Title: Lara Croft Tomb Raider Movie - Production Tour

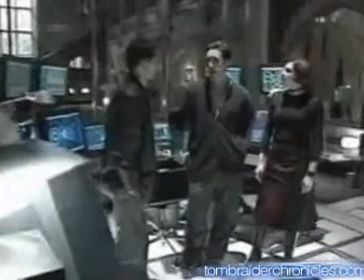This was the first set that they really had a firm grasp on the storyline and everything else with,
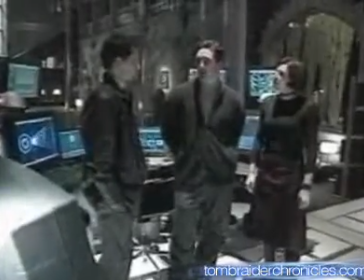so we had maybe a few weeks before they started laying down floor plans and lining out the stage and getting plastered molds starting to be made,
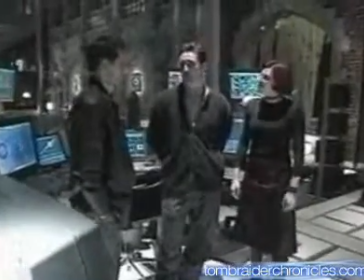and really you kind of have to run with it, go with it, and commit to it very quickly. And we're standing here in the Brain Center, of course.
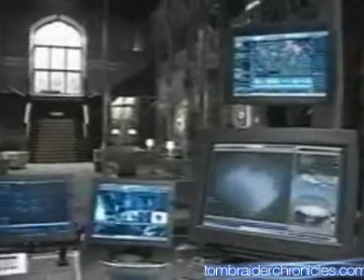This is where all the technology is compiled. We also have satellite communication.
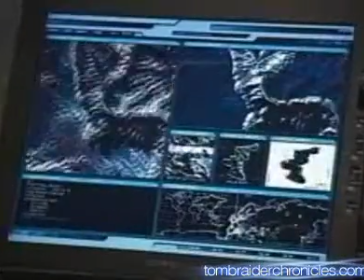We have different technologies tapping into all the Earth's resources, science,
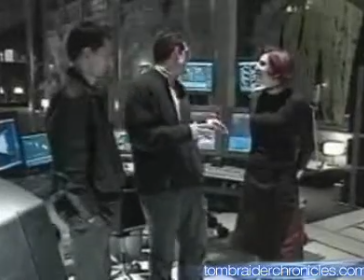and all the kind of the Earth's science, and every way you can get access to it via the Internet, via things that we're contemporarily doing now.
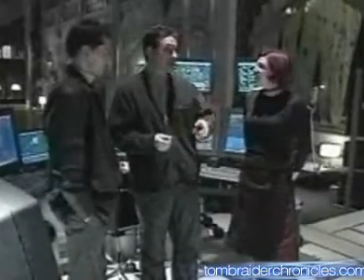As well as Bryce can sit here and play music, coordinate the robot fights when he wants to,
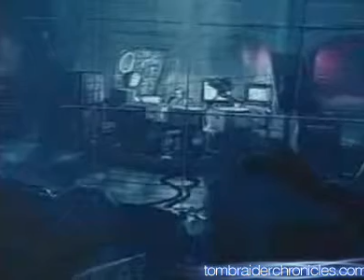have Laura control the entire house, the surveillance systems, you name it, it's all controlled by this hub.
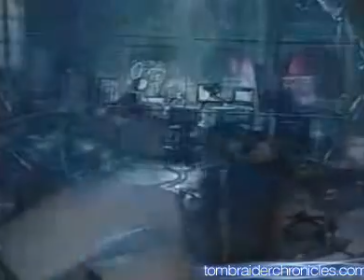Now you've talked to us about the combination of different styles, as you just were,
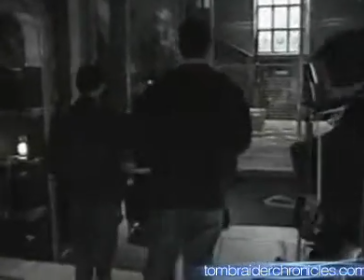and here we have in the middle of this old mansion this huge glass wall, and Lauren and I were discussing,
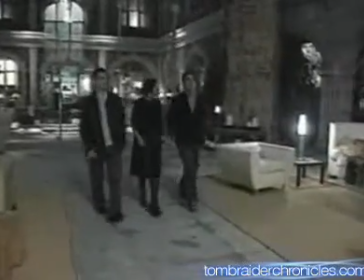I see bullet holes here. Was this shot at? Well, it was actually, it was a massive action sequence that has been, the space has been customized for.
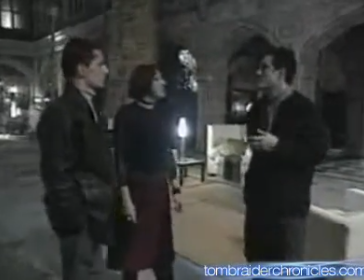Simon wanted, it's a really very specialized sequence. There's a massive house assault.
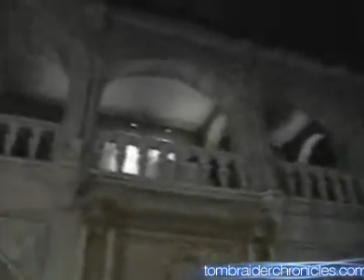So we needed an epic space with a big backlight, with a classic backlight,
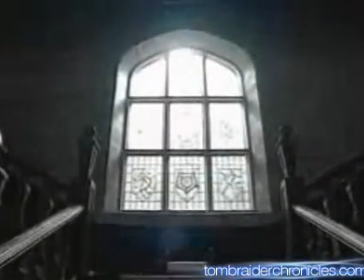so we took very classic metaphors and turned them into very practical lighting assignments.
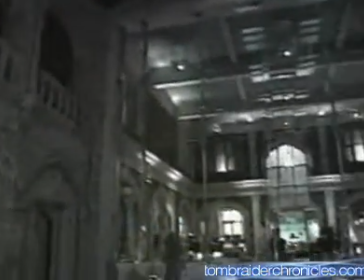Laura can do her bungee ballet, hang on a chandelier. Unlike many sets where if you go right around the other side, there's nothing there,
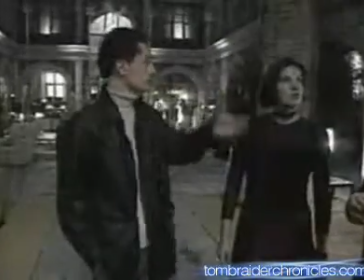this is full three-dimensional pillars and walls, and then if you go around the other side, there's real rooms.
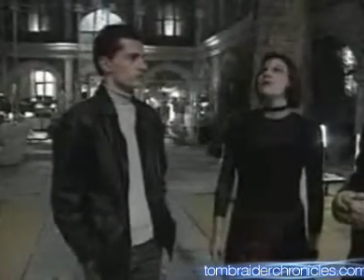Is that a normal experience of yours in these sets, or is this something special? What I like to do is give the director flexibility.
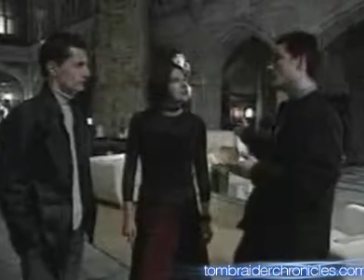If we limit him and not give him a fourth wall, or if we don't give him an avenue in which to have...
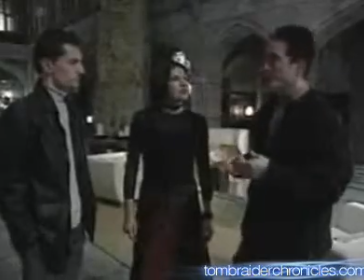Again, Tomb Raider, the game, is all about exploration and the potentials in every space, because it's all very spatially set.
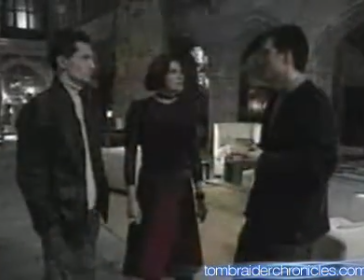I really would prefer that Simon has the opportunity to shoot as he would like, because, again,
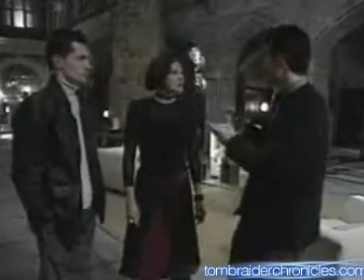you'll never know the specific camera angles until you really do rehearse the sequence, see how it works,
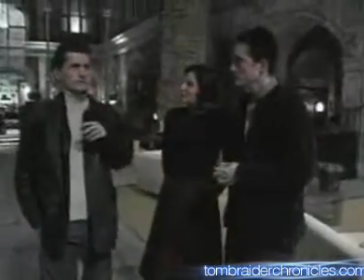and see what are the best avenues in which to tell the story. I think for audiences of this film, it's going to be very difficult to convince them that this is not a real home.
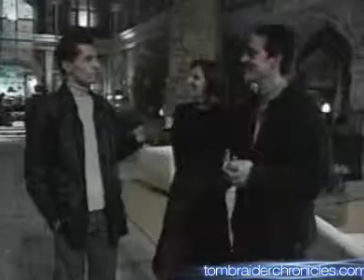Good. And I know homes like this would take years to build. What was the time frame for actually constructing this?
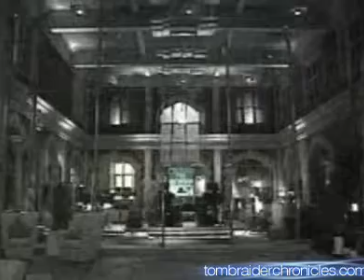We had about 17 weeks to build this. Well, thank you for showing us. We had a wonderful time here.
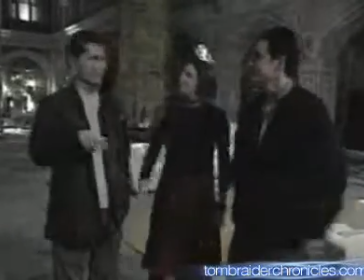It was very nice to meet you. Thank you. We're actually going to stay, if you don't mind. We're thinking of renting the place out. Please do.